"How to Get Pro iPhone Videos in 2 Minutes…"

The iPhone, every modern man's first camera. They're getting pretty good. I shot my first YouTube videos on this one, and this is basically ancient now, but they can still look better. Stop filming with the lens on the front of the camera. The ones on the back are much higher quality.
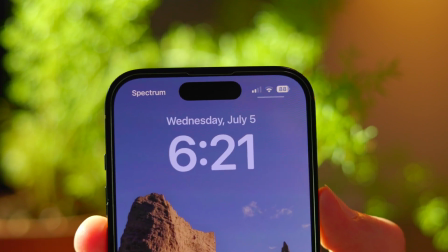0:15 I mean, look at just the lens size. That alone should tell you something.
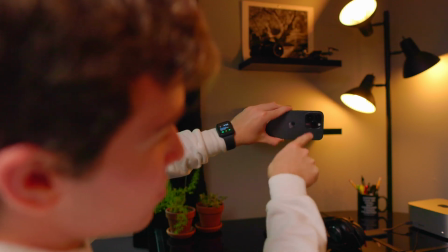0:19 I know it's weird to not have a monitor to film yourself as a YouTuber, but you'll get used to the camera positioning pretty quickly, and it's worth it for the improved video quality.
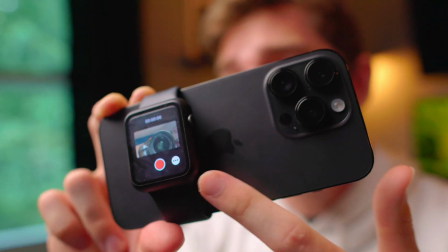0:28 Or if you have one, use your Apple Watch as a monitor. Next, you've got to get your settings right.
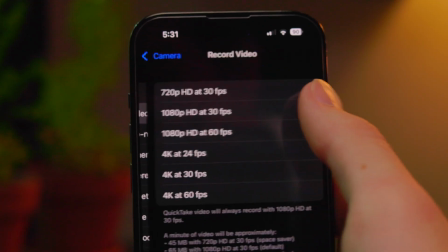0:32 Go into your camera settings, then record video, and change recording video to 4K 24 frames per second.
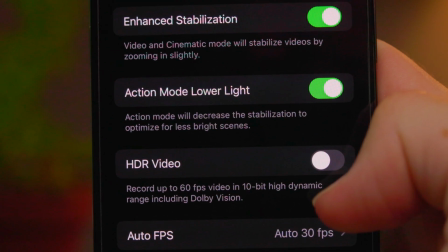0:37 That's the cinematic frame rate. Then scroll down and turn off HDR video. This will make it way easier on you in editing.
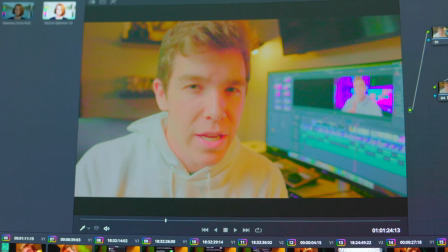0:44 The HDR video just makes color correcting a nightmare, trust me.
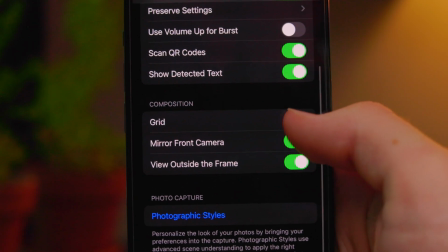0:48 Go back to your camera settings, and to help you compose your shot, turn on grid and turn off view outside frame.
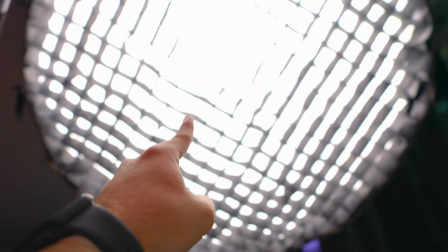0:53 Tip number 3, use a lot of light.
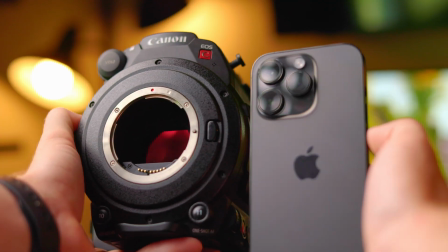0:56 Smartphone camera sensors are little itty bitty things compared to professional camera sensors, so it takes more light to make the image look good.
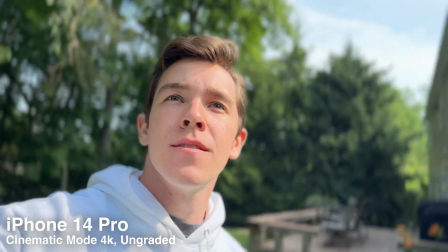1:04 If you don't have a couple $100s for a decent video light, I recommend filming outside or setting yourself up in front of a window like so. On a nice day, you should get some good light coming through the windows that'll make you bright enough for the smartphone sensor, but it'll also give you some nice soft shadows across your face, which will look pretty good. This one's controversial, but just trust me, okay? Hear me out.
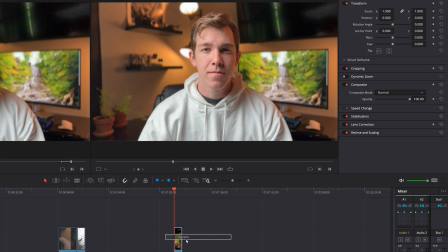1:24 Bring your smartphone footage into your editor and then add just a little bit of vignette on top of it, just a touch to darken up the edges.
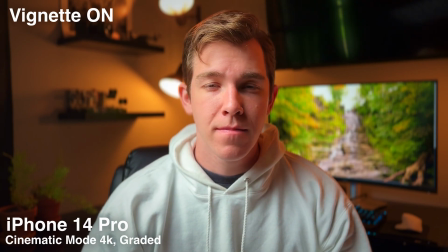1:32 I know that vignette has a really bad reputation for being like a boogeyman and nobody wants it, but trust me, with smartphone footage that's so flat naturally, having the dark edges around the sides will give it just a touch more depth, and that's really important. Finally, remember that footage quality isn't even the most important factor in improving your video quality.
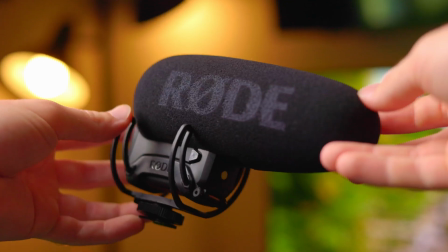1:51 Audio is. If you need to improve your audio, which everybody kind of does, then you should check out this video where I give you 5 hacks for getting good audio.